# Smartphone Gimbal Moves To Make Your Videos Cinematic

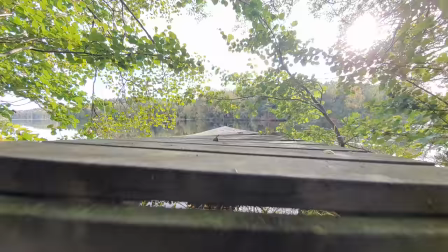(4:13)
I'm stuck. So this gimbal movement is basically just a fake jib like that. But when you execute it properly, it's gonna look really, really good. And this is going to be a really good move to get those really epic revealing shots.
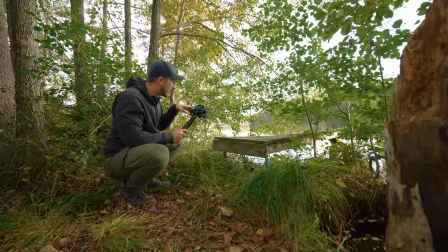(4:27)
And I'm going to use this to move like this. And then we're going to go up to reveal the lake through the hole that we got in the trees right here. With the, I don't know what this is called, but in Swedish we call it Brygga. I'm going to put it right here somewhere in the screen so that you know what it is.
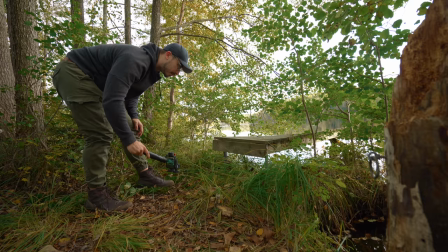(4:43)
So basically what you want to do is to start from an underslung mode. and then move
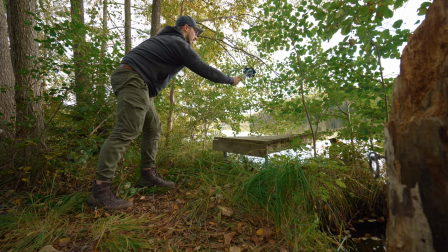(4:48)
up towards your goal with the revealing shot.
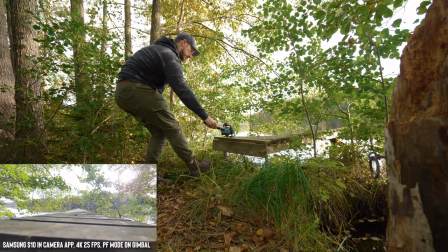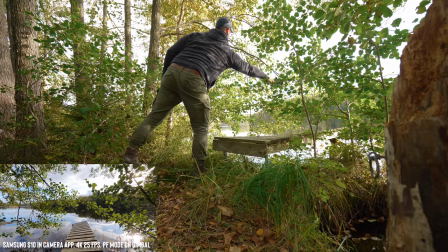I think we got it right here. Hang on. We got it. So no matter what kind of gimbal that you use and what you're shooting, it will require a lot of practice to get those really, really good shots. But when you know what kind of movements to use when and where, that is going to help you a lot in progressing your skills to get those really cinematic shots. We're just gonna finish off with the shot right here with the chain going from the boat because I think it's gonna look really, really cool to add in the sequence.
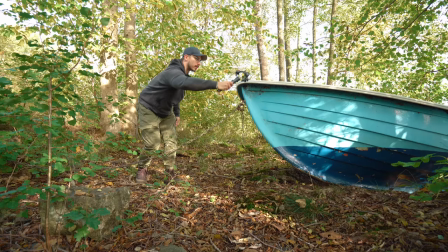(5:31)
So let's see if we can get it. So let's do a fake gip shot combined with the panning.
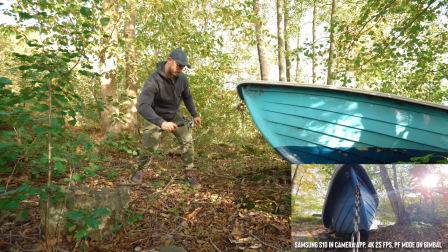(5:37)
So we're gonna try to go like this and see if we can get a really good looking shot.
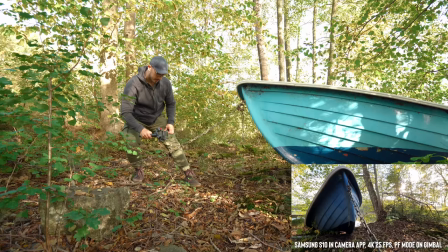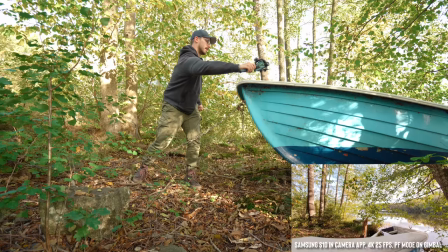(5:48)
Okay, almost. A little bit higher, a little bit faster. I think we got it. I've been using my Ronin now for over a year to shoot event films, to shoot commercials, and different things. And these movements are definitely the ones that I use when I want to have some cinematic shots in my videos.
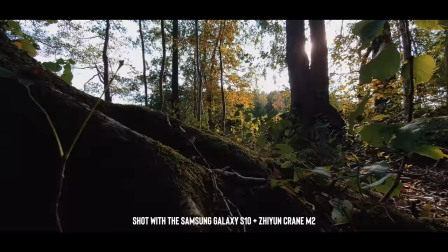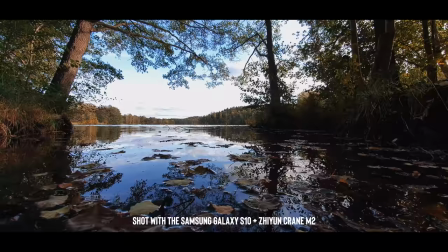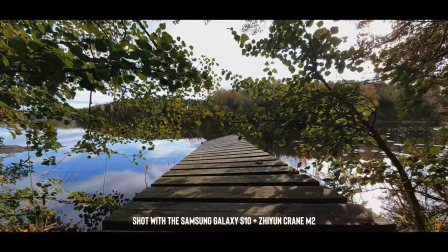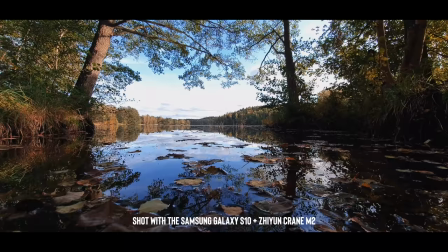So with that said, if you only have a smartphone and you want to have a really good gimbal, C-Incranium 2 is definitely something that I highly recommend. It's like, it's a really powerful thing. You've got a couple of different modes that you can use. Personally, I'm not a fan of using like the different POVs and stuff like that. But what is cool though is that you can just flip it like this and you can shoot like Instagram stories holding the holding the gimbal like this. So that is something that I think is really cool. And then you can just flip it back when you want. So how awesome is that? And with that said, I want you to go out there. I want you to practice a lot. I really hope that you enjoyed the tips that you got in this video. and if you haven't subscribed yet that'd be highly appreciated so thanks so much for that and thank you so much for watching see you in the next one now now i'm gonna go home okay ha det gött, hej!